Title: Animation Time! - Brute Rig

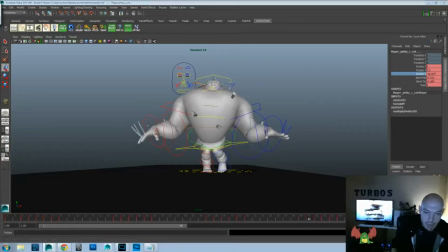56:51 I just don't ever feel like we're getting that bend there, which is important to loosen stuff up.
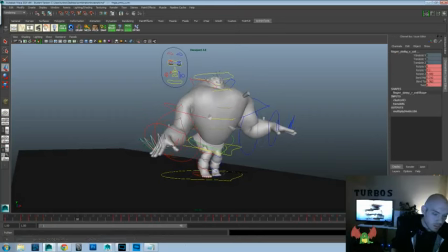57:08 Just start at the root, and that would be the rotate Z on there. It's kind of strange that they go from rotate to like a mid and a tip instead of having like a base and a mid and a tip, but I understand it.
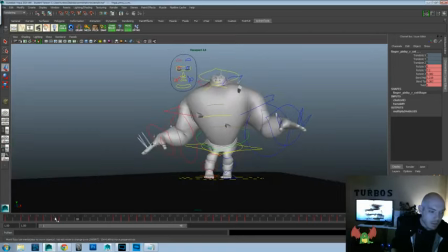57:24 It's kind of different. Not a lot of rigs are that way, but that's okay. So we're just gonna take all that movement and we're just gonna squash it in a little bit more.
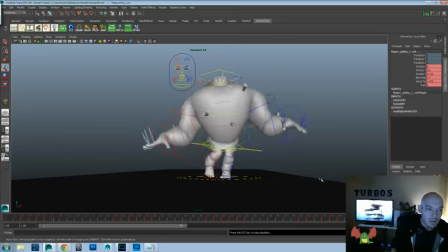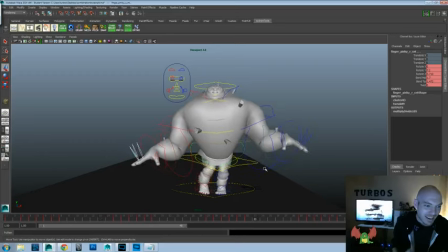57:51 I really like the chest on this character. It's really bulky. It looks almost like a chicken breast kind of a feel to it.
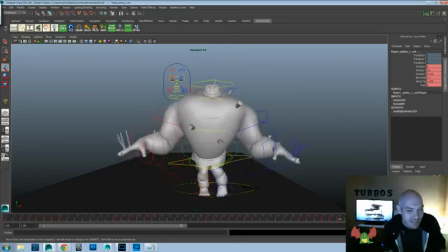57:59 Like one of those over-pumped, steroided-out chicken breasts. It's very cool. I like this rig a lot. They did a great job with it. And let's do a little bit of a tilt to the head. Is there a neck controller as well?
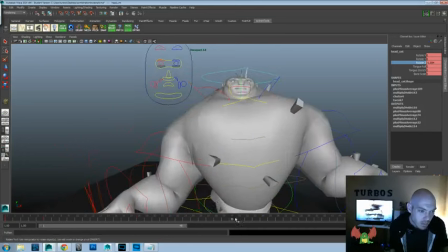58:18 I think it's just the chest. We'll see.
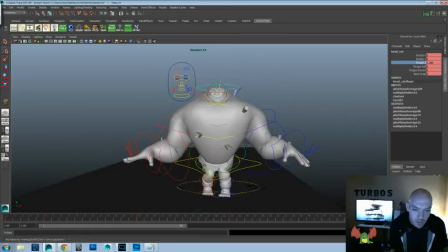58:22 I don't want too much, I kind of like keeping the head where it is, but I need a little bit of movement in there so it doesn't feel.
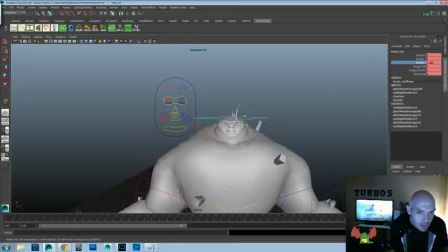58:33 It'd be kind of cool if they had a little controller for those little things on the top of his head too.
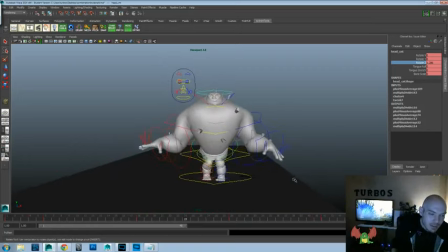58:39 Or maybe for those spikes sticking out of his chest too, you'd like, I don't know,
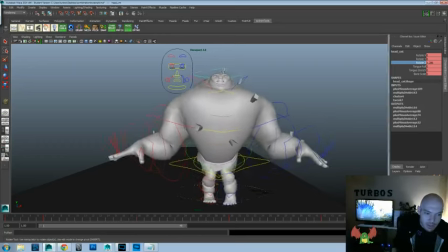58:47 squash or stretch those, that'd be kind of cool.
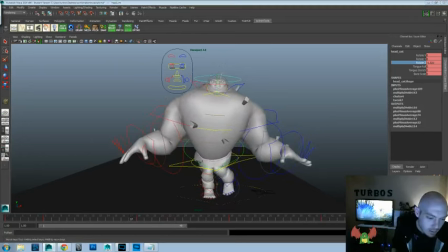Just gonna scale it back a little bit and let's go ahead and delay it a couple of frames.
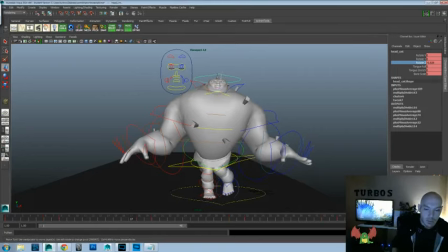59:05 Just so there's a little variation between when the head hits and when the chest hits. That feels pretty good.
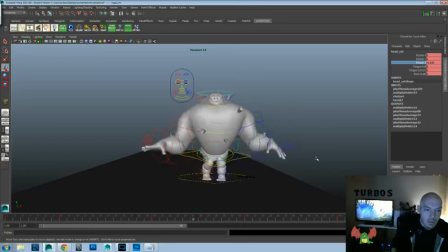I think there might be too much mid now in these fingers.
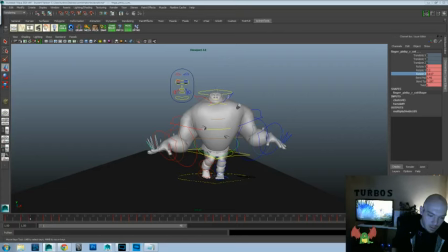59:41 Mid, mid. So let's go. I'll just scale all that back a little bit more. And let's go watch that.
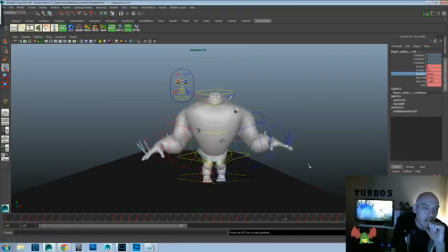Pretty well.
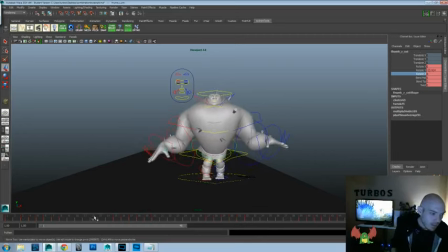60:14 And maybe a little bit of let's see what it would be.
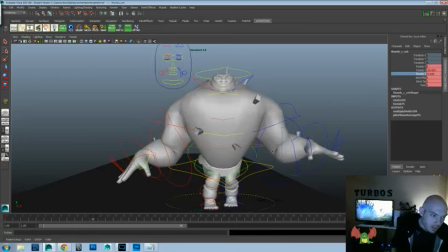60:30 like the curl here. Just a little bit of give on that thumb, just so that it didn't pixel lock kind of that same spot.
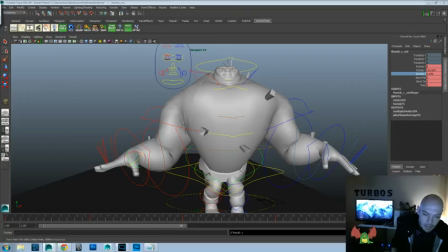60:39 And there's already enough movement throughout the hand that we don't want to do a ton, but a little bit of movement on that thumb would help us a little bit, I think.
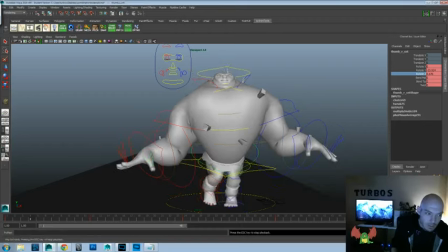60:47 So let's see.
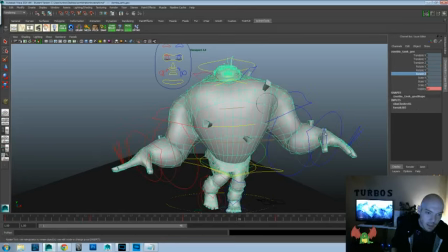60:51 Yeah, that works a little bit. Like I said, it doesn't need to be a lot, but just a little bit of movement there.